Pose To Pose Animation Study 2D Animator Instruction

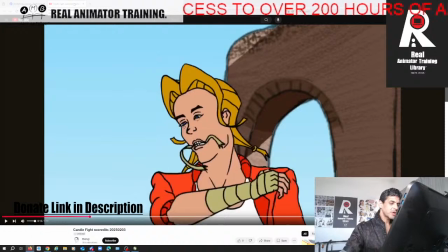The size and the head of the neck is more natural, right? So there's some inconsistencies here.
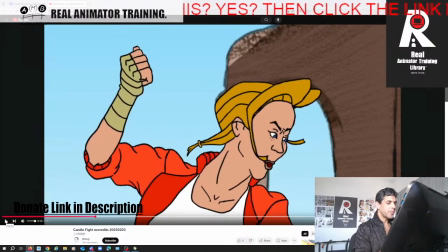So you don't have to create convention. See, now she's proportioned. Her shoulders are a little bit small and her neck is huge, but she feels a little bit more proportioned, a little bit more correctly here, right?
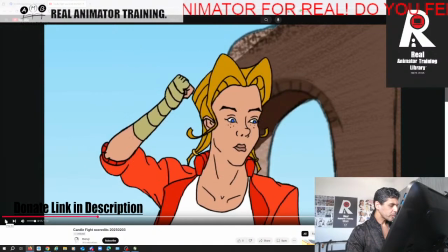So now suddenly
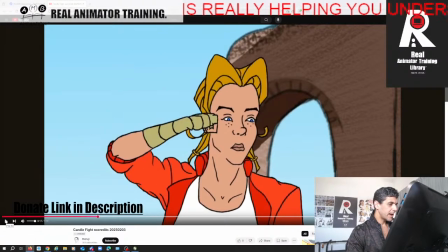we get a tiny little arm and hand again, right, against a massive head, right?
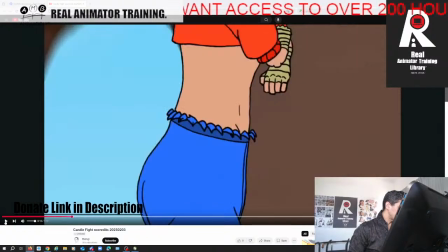So you're putting in a lot of secondary action here, which is great. You know, no, your timing is not...
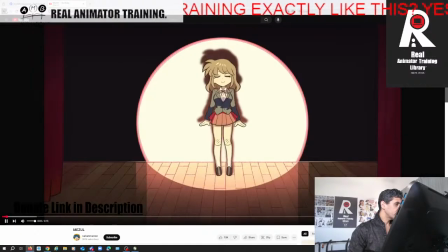What happened there? Get lost.
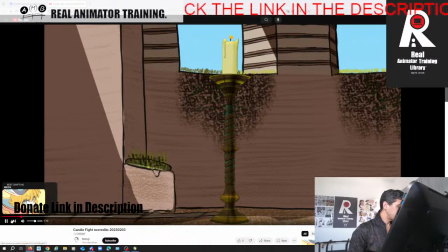Your timing is not necessarily bad, right?
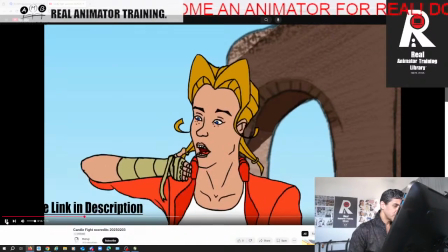You spend a lot of time on the anticipation of the... So everything here is good animation law-wise.
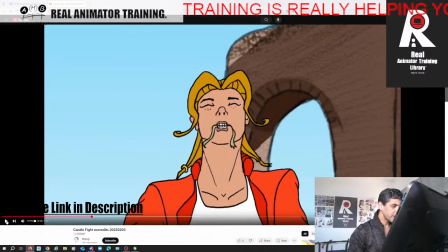You've got anticipation, you've got secondary action with the spitting of this,
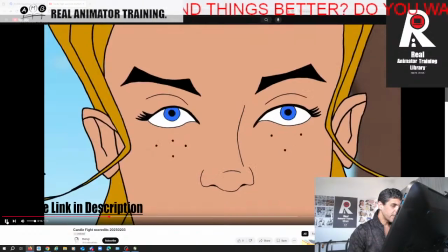the wiping of the head, timing of the hair flick. But all of that is not,
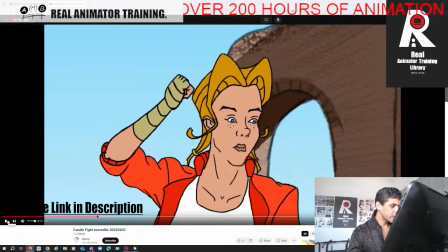you know, all of that good stuff is not really available to us easily unless like you're pointing it out like me, because of the
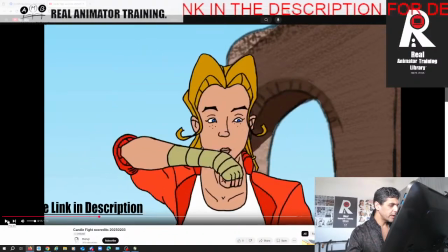inconsistency of the character design.
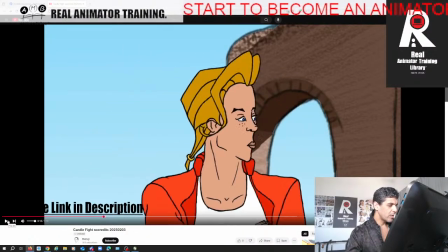You're keeping the head solid, but your arms and your hand proportions are kind of all over the place.
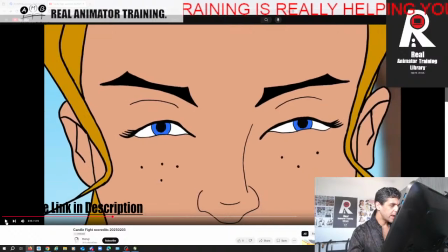Again, here the eye expression of the cheek, right?
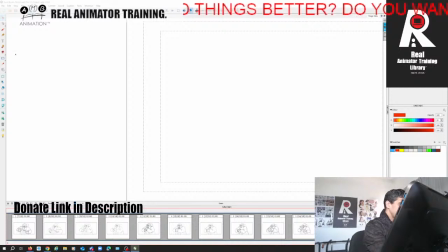We don't want to have, unless you're wanting to, you know, you're giving us like different vibes. We're not like a massive SpongeBob character with a cheek with a swelling eye like this, right?
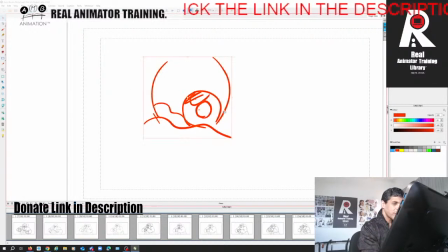You're giving us this more humanoid thing. So we just want the cheek to kind of be simple, right? Just think about that, make it simpler. And
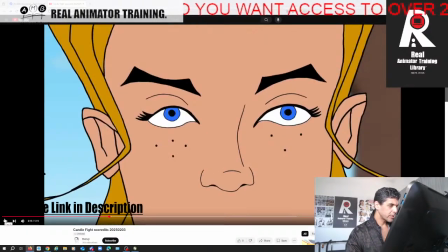again, I'm not like, it's okay, you kind of like, your timing here is strange. This is good, okay?
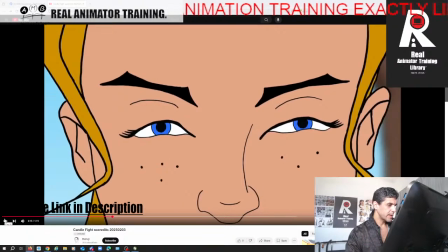The expression could be worked on, but it's okay. But now we suddenly open up again and go in again.
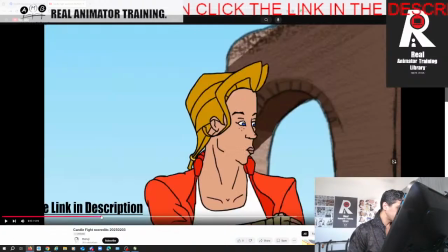And it feels like a bump in the camera move, right? An unnecessary camera move.
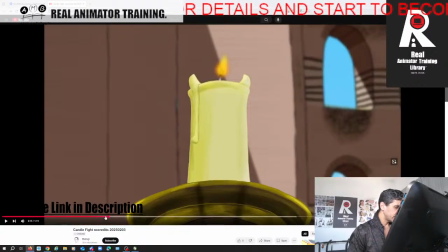You could have kept the acting without that weird bob, right?
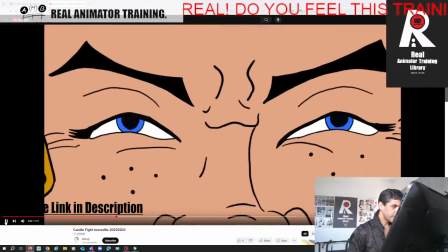So that weird extra head bob just feels strange. Again, here
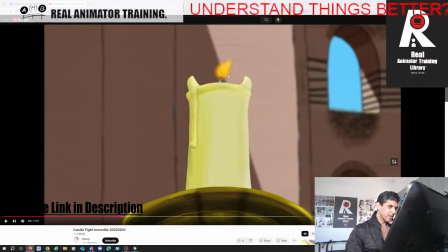we've got an up angle on the camera, but the flame is not really the thing that's being read, right? So your contrast and your lighting is not helping us read that, right?
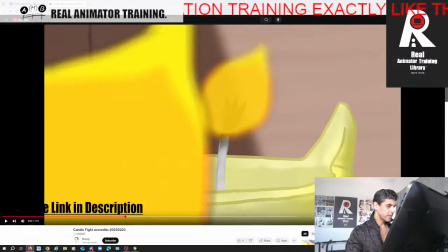I'm not sure what this is, right?
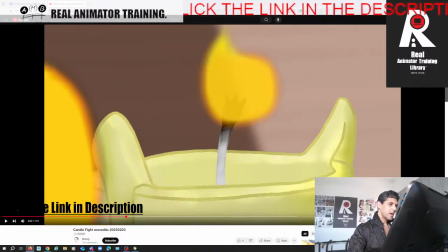It feels like another flame to edit, but I don't know why that flame is there, right?
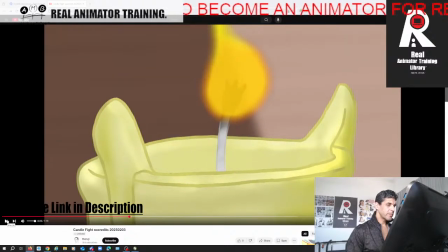Because if we want to be
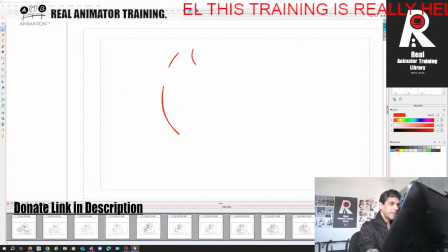within the camera, within the candle flames to do an edit like that, we can't be looking at the only flame and then have a flame appear from nowhere to create an edit, right?
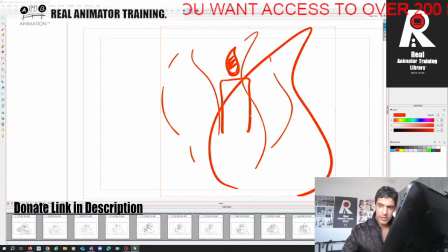So there's some confusion there.
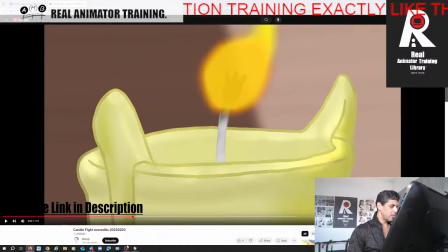Again, framing wise,
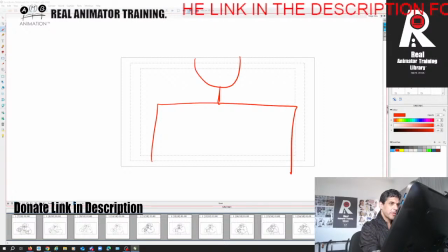we're looking at all of and the flame is cut halfway up here like this, right?
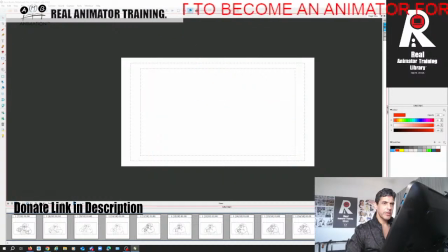And we're looking at that a lot. So it feels like the cameraman is missing the shot, right?
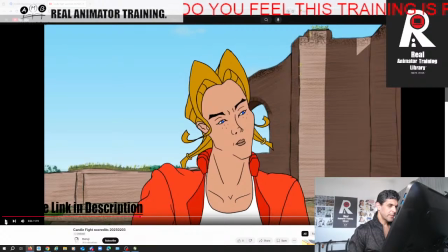Very tight.